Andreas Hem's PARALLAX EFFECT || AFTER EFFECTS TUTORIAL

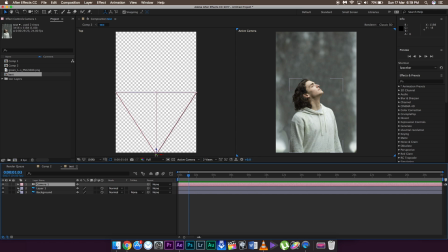And then as you can see in this panel, you can see already a camera there, and as it is a top view, it is like in a 3D plane, and as the image right now is in 2D, so it is just one single line in the middle. But if you just change the Z position of the image, you can see that the line is moving.
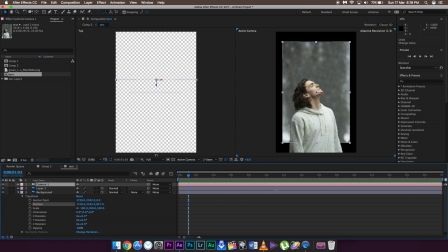So this is the background, and if you just increase or decrease the Z position like this, it will move back in 3D plane, and you can see that in the left viewer panel. And then I'm going to just increase the size as it covers the entire frame.
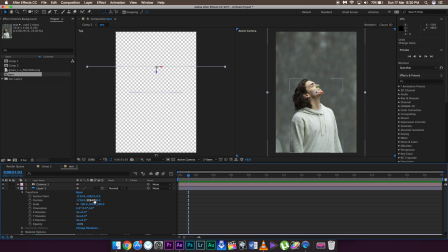That does the job. Now I want to just reposition the Z axis for the person clip as well. So I'm going to make it come front like this.
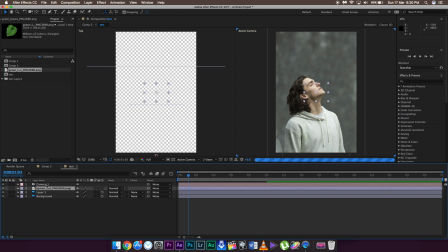I'm going to just add the green leaves like this to make it a little bit more effect. I'm going to add Gaussian blur so that it gives a little bit more depth effect, because in Andreas Hem's clip he also used some fake Gaussian blurred autumn leaves in his case, but I'm going to use the green leaves in my case. I'm not color grading this footage because it will take a lot of time.
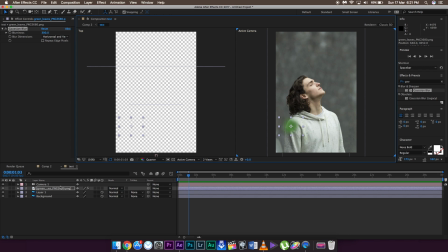So you need to turn this image as 3D as well. Now once you turn this image 3D, it will go backwards. So just go to transform panel and play with the Z. And then I'm going to just copy this 2 or 3 times.
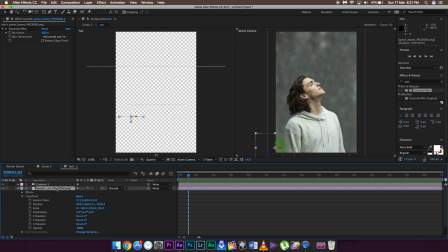I know it is not looking that good because it is not matching with the color of the footage, but it is just for example purpose and you guys should definitely color grade your footages. I'm going to just copy it a lot of times so that I can put it in different areas and different places. And you can use different shapes of leaves as well to make a little bit more natural effect.
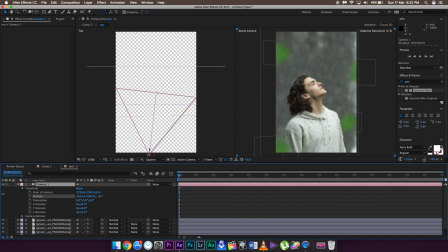So now go to the first frame, go to the camera, click on transform, go to the position, change the position to something like this. It's up to you how you change the position.
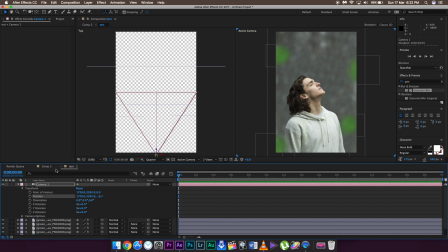So just set a keyframe to the position and change the position just like this, maybe around like this. So set a keyframe, then go to the ending of the clip.
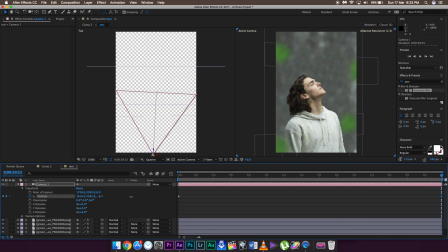Change the position to like on the other hand side. You can always see on the left hand viewer panel how the camera is moving. And then I'm going to just add a keyframe to the zoom as well. So here is the zoom.
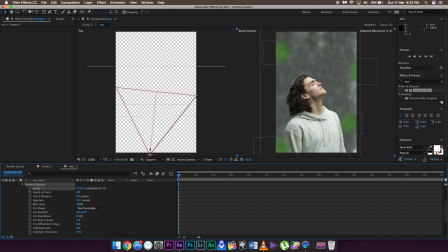If you just zoom it in, you can see the zoom effect. So I'm going to just click on undo. Set a keyframe at the first frame. Go to a last frame. Increase the zoom just a little bit, just like this.
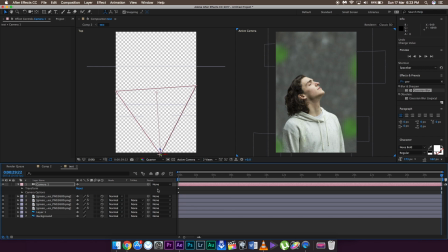So it will take a lot of time to render. So on top of all this, I'm going to use another technique which Andreas Hem didn't use.
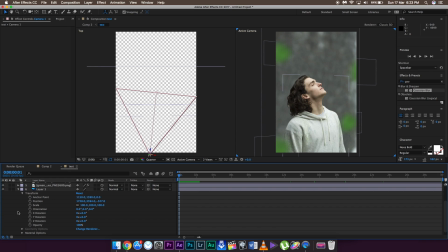It is just my own touch to this particular effect. And so I'm going to just add a puppet effect to this particular image, which means I'm going to just move the face, only the face, just a little bit, so that it gives a little bit more natural motion. So click on that pin button which is there on the top hand side, and then you need to make 3 points on the lower part of the person in order to just keep the orientation steady, and then make 2 points on the face and on the chin. So here you have 2 points.
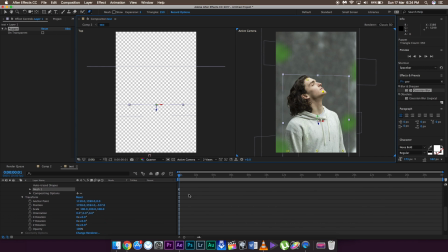Make sure that when you just apply this pin points, the person layer should be selected. So in the perfect effect, you can see mesh, you can see
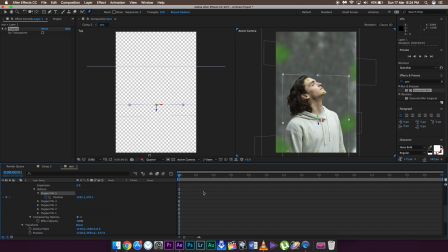deform, and you can see 5 points, which are actually the 5 points which you have just created in the panel.